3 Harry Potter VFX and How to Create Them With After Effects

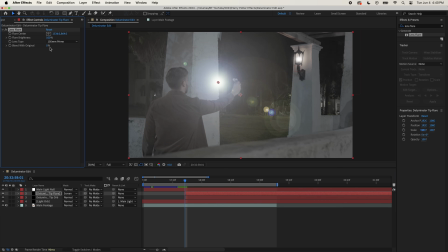12:34 I changed the lens type to 105mm prime and set the blend with original to 60%.
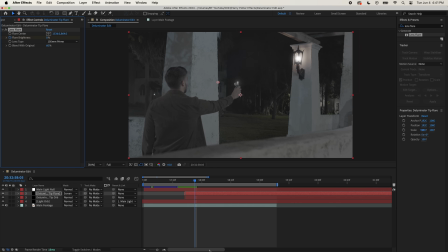12:39 Then I keyframed the flare brightness to start at 0% at the beginning of the layer, went forward 5 frames and increased it to 20%.
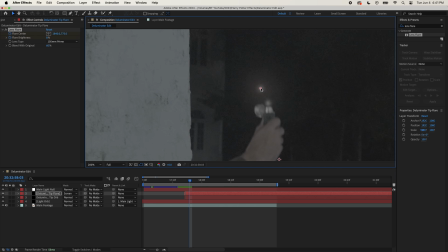12:47 I also keyframed the flare center and adjusted the position to stay over the light orb while it's visible.
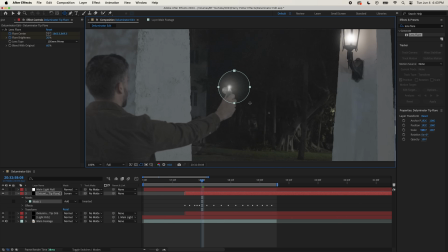12:52 Then I created a circular mask around the flare so that it only included the middle part of it.
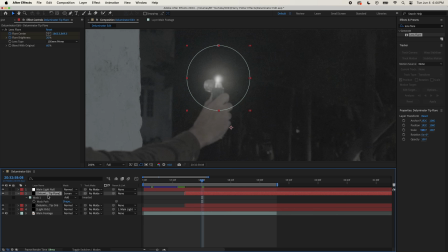12:57 Then I increased the feather of this mask to 180 and animated the mask path so that the mask stays around the flare as it moves. Now I have that swirling light orb on the Deluminator. Next, I needed to animate the main light orb to move from the lamp to the Deluminator.
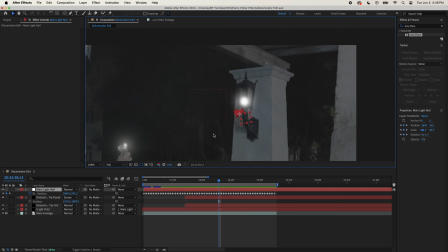13:11 So to do this, I opened up the position of the null object of the main light and deleted the keyframes after the light turned off.
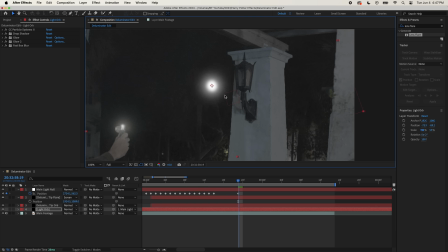13:17 Then I started at that last keyframe, went forward 5 frames, and adjusted the position of the null object so that the orb moved to the tip of the Deluminator.
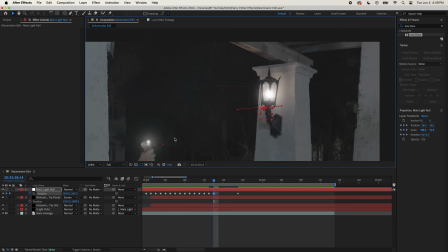13:26 I also tweaked these 2 position keyframes to have a slight curve so that the light orb doesn't travel in a completely straight line. Next, I keyframed the scale of the orb to decrease while going from the light to the Deluminator. So I made a keyframe for the scale right as it starts moving away from the lamp. Then I decreased it to about 33% right as it got to the Deluminator.
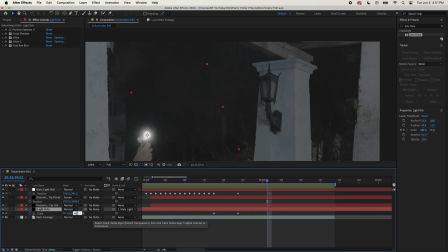13:45 Then I went forward 6 frames and increased the scale to 45%. This will help it look like there's a flash of light once the orb arrives.
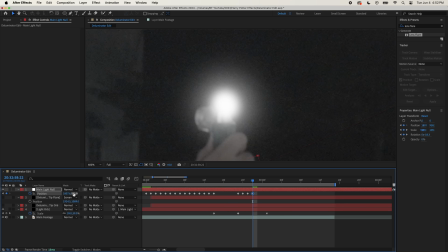13:52 I then manually adjusted the position of the null object over the course of about 15 frames,
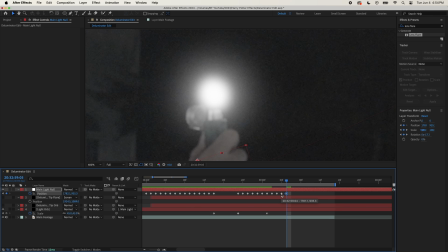13:57 starting when it first arrived so that the light orb was always on the tip of the Deluminator.
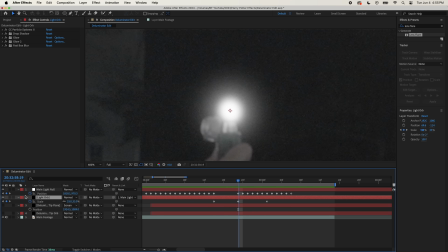14:02 I also layered the main light orb on top of the smaller one and the lens flare layers so that it covers them up after arriving at the Deluminator.
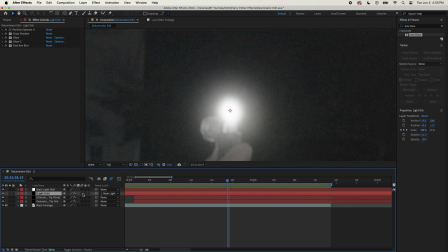14:08 I also made sure to turn on motion blur for the composition and the light orb layer so that it had natural motion blur while traveling through the air. Next, I made the orb turn off and disappear after arriving at the Deluminator.
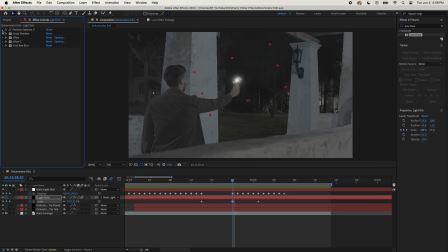14:18 For that, I opened up the particle system settings and on the main orb layer, came down to max opacity. I created a keyframe at the point right after the orb gets to the Deluminator and then went forward 9 frames and brought it to 0%.
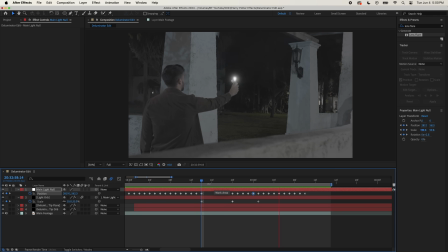14:31 It will take a few more frames to completely turn off since I set the longevity to 0.4 seconds. Since the orb decreased in size as it was turning off, I made sure to go through and adjust the position of the null one more time so that the orb stayed on the tip of
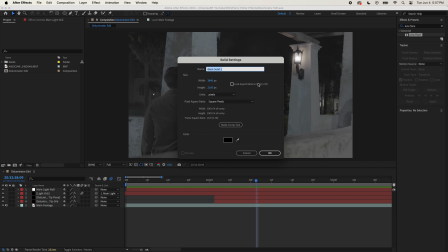14:44 the Deluminator. Next, I added a flash of light for when the orb arrives at the Deluminator. And to do this is similar to how I created the lens flare light for the Deluminator tip light orb.
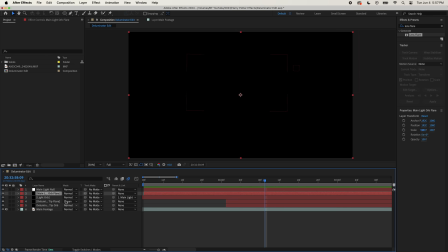14:52 I created a new black solid, named this main light orb flare, and set the blend mode to screen.
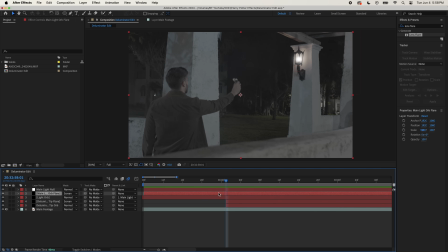14:58 Then I trimmed that layer so that it started right when the orb arrived at the Deluminator.
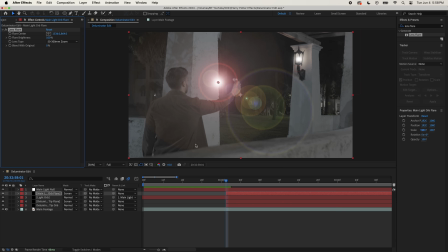15:02 Next, I added the lens flare effect to this layer and decreased the scale of this layer to 45%.
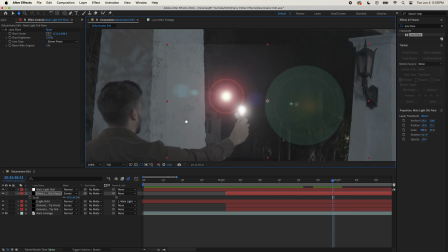15:08 Then I changed the lens type to 35mm prime and positioned this layer so that the main part of the flare was over the orb. Then I keyframed the flare center to be over the light orb for about 15 frames.
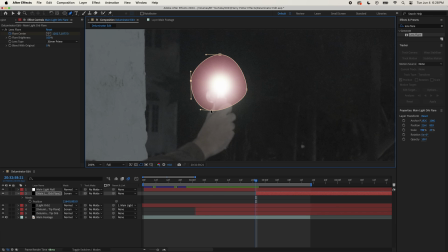15:19 Then I created a mask inside of the flare that was slightly smaller than the first ring and feathered this mask to 400. I also set the opacity of the layer to 40%. I keyframed this mask so that for 4 frames it stayed the same and wouldn't show that first ring of the flare. Then on the 5th frame, I increased the size of it slightly, so now it included that first ring.
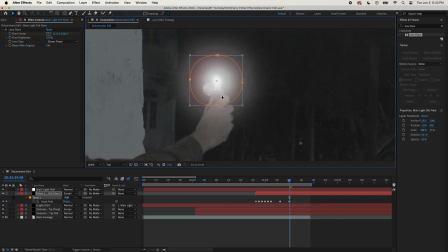15:39 Then I went forward 9 frames from this point and animated the mask path so that it stayed around the orb while it moved. I did this so that when the flash of light happens, it has a pulsing kind of effect. After that, I keyframed the blend with original of the lens flare to start at 100% at the beginning of the layer, went forward 3 frames and brought it to 0%.
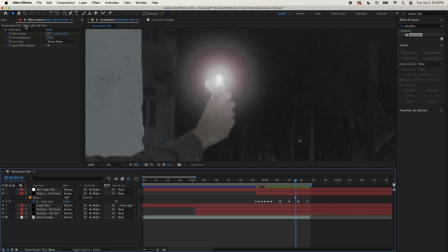15:58 Then went forward about 10 frames and brought it back to 100% so it fades out at the same time as the light orb.
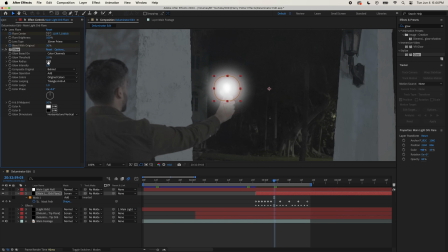16:04 I also added the glow effect to this flare layer and changed the glow threshold to 3%, the glow radius to 385, and the glow intensity to 0.3.
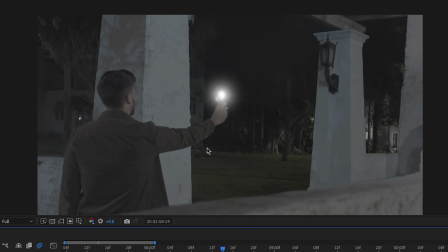16:13 Now I had a flash of light that happened as the orb arrived at the Deluminator. And now at this point, the effect is looking pretty cool. Next thing I did was make part of the wall and my hand light up when this flash of light happened so that it seemed like the effect was interacting with the environment.
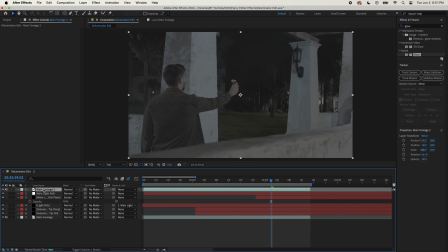16:27 A quick way to do this was to duplicate the main footage layer and bring that duplicated layer to the top of the composition,
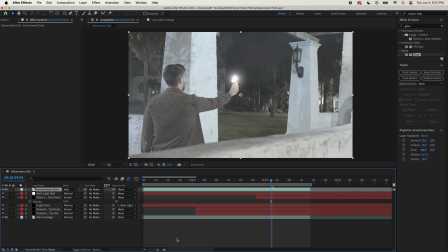16:32 renamed it Environment Glow, then I changed the blend mode to Add and trimmed it to start when the orb arrives at the Deluminator.